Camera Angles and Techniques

Here are the camera angles that you can use for your videos on your YouTube channel.
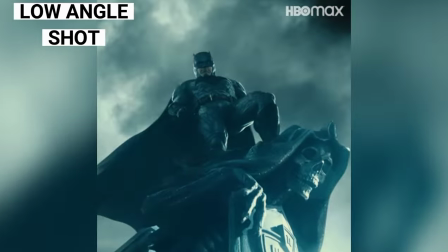0:08 Low angle shots are used to emphasize the dominance of the character or a subject.
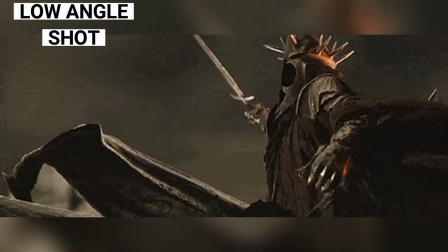0:18 Effective in making the characters appear stronger and distinct.
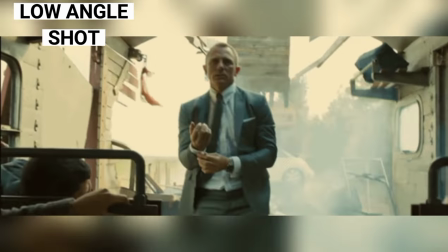0:26 To become bigger not in terms of size but in strength. High angle shots, on the other hand, are used mostly to show the opposite.
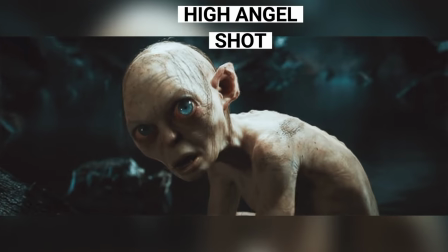0:42 It can make characters to appear inferior compared to the low angle shot.
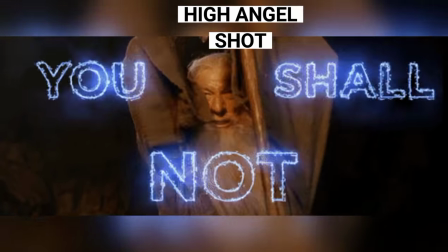0:50 Most of the time, used to send a message of weakness or
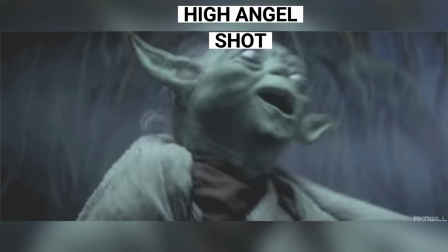0:57 submission to a more superior character. Aerial shot is commonly used to show the actual setting
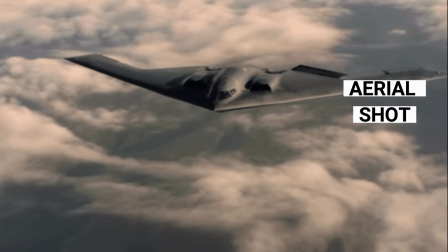1:07 or environment in the scene where it actually happened.
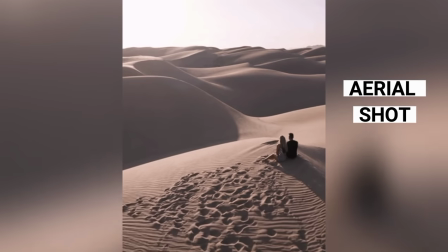1:14 The camera setup is on the aerial position, capturing a view in a low angle,
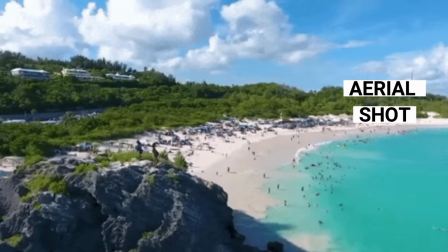1:23 showing the viewers of the actual location where the scene is happening. Our headshot is a camera setup, positioned directly overhead of the subject,
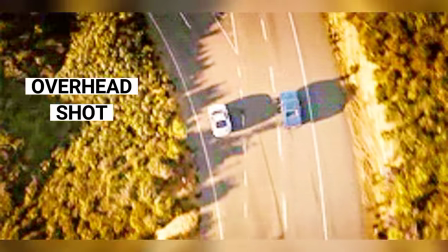1:39 capturing the angle of the character straight down,
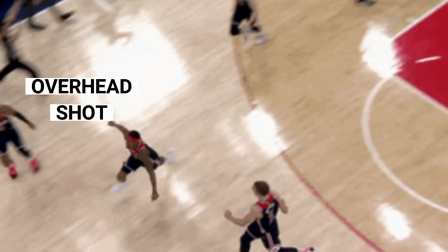1:45 effective in capturing multiple movements below, giving viewers the words I view. Next is the Dutch Angle Show, where the camera is in its imbalanced horizontal position.
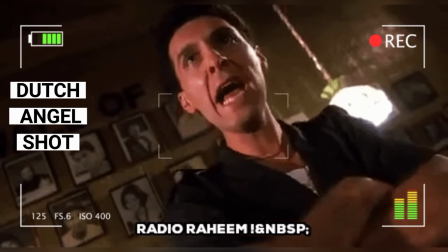2:02 A Dutch angle is commonly used for characters
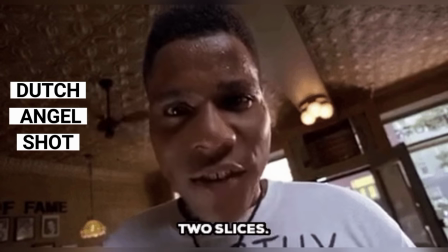2:07 to portray mixed emotions of stress,
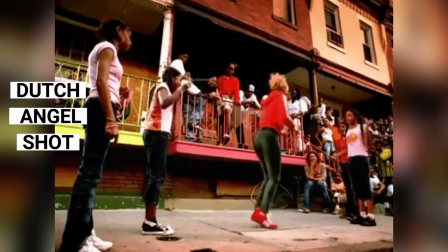2:14 overemotion, effective and showing feeling of intense, and pressure.
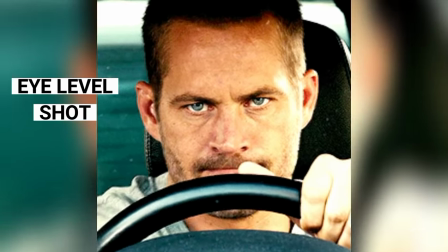2:24 Eye level shot is mostly used for characters to effectively communicate to their viewers.
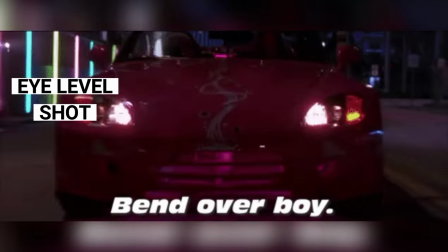2:32 Not only with facial expressions but particularly the eyes.
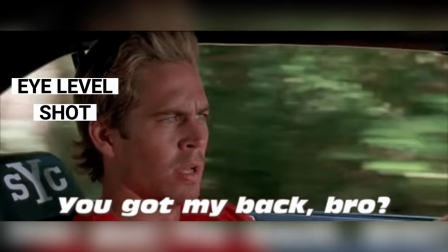2:39 Eye gesture is a very effective way in sending message to the audience. Shoulder level shot is a camera angle that is just below the eye level.
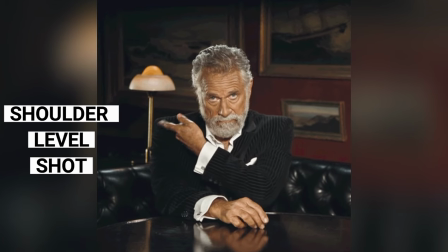2:54 This kind of camera setup is effective in
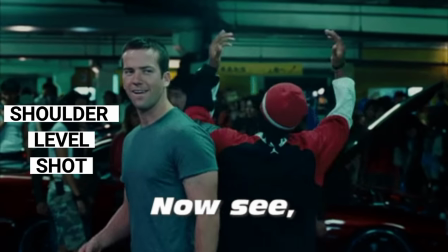3:00 showing the placement of each character in the scene, often used to show the difference of each,
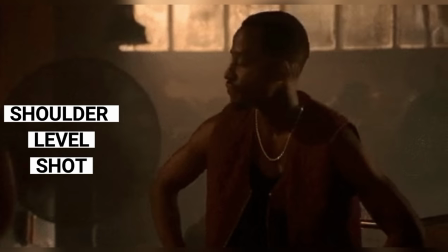3:08 in terms of placement or height,
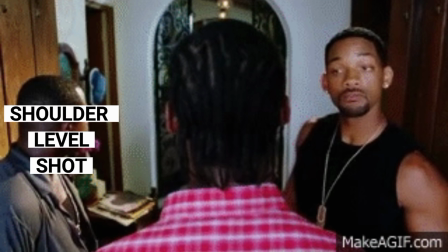3:14 relationships and emotions.
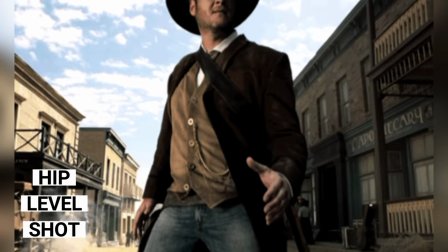3:18 the next angle is the hip level shot located just below the shoulder often
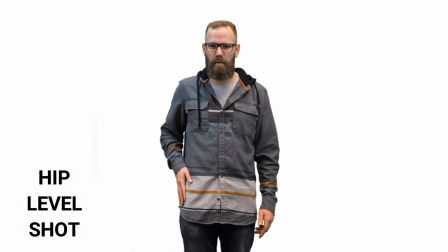3:26 used for characters with their guns located on the hip level effective
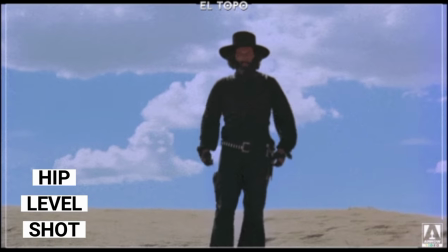3:33 and commonly used for action scenes the
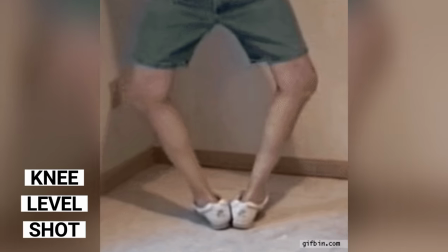3:40 next is the knee level shot where the camera placement is located at the knee level
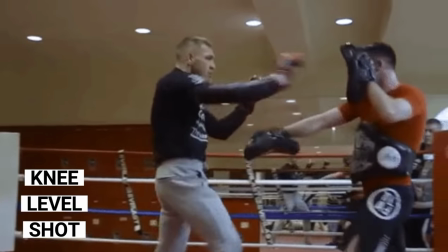3:50 often used to show the subjects lower view to
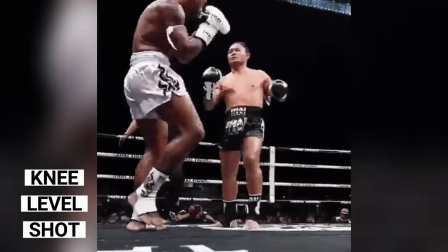3:57 emphasize movements on the lower part with less focus on the upper part just lower the knee is the ground level shot.